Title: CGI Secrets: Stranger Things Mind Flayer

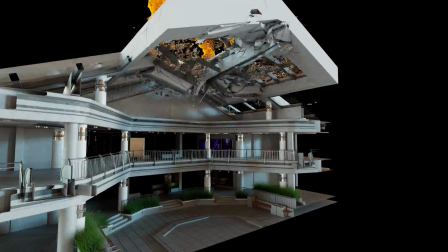8:35 Now the ceiling comes down first and then the monster follows half a second later.
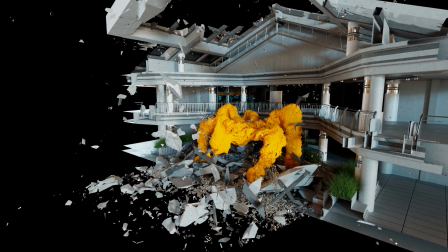8:41 Since you can never have too much detail, I added extra particle debris and a dust simulation.
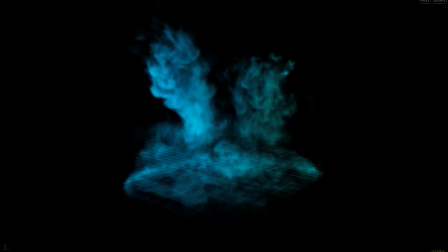8:47 And there's so much mayhem going on in my scene that I had to reduce the dust opacity by a lot,
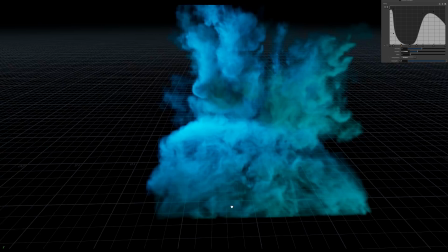8:52 toning it down significantly in order not to create complete visual chaos. Speaking of visual chaos, of course we need flickering lights.
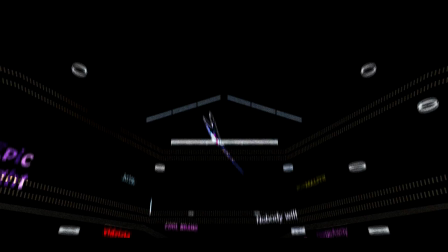9:01 They shouldn't be distracting, and I ran several tests before I settled on a pattern.
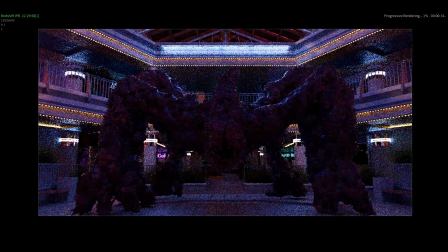9:07 To make the monster stand out, I gave it a couple of special light sources that only affect it, not its surroundings.
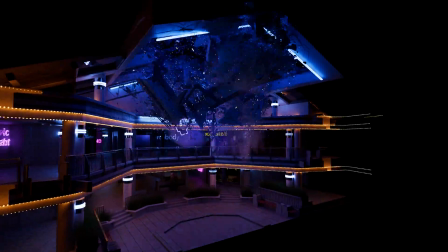9:13 And with that, we're done. Please enjoy the final shot twice, and I'll see you next time.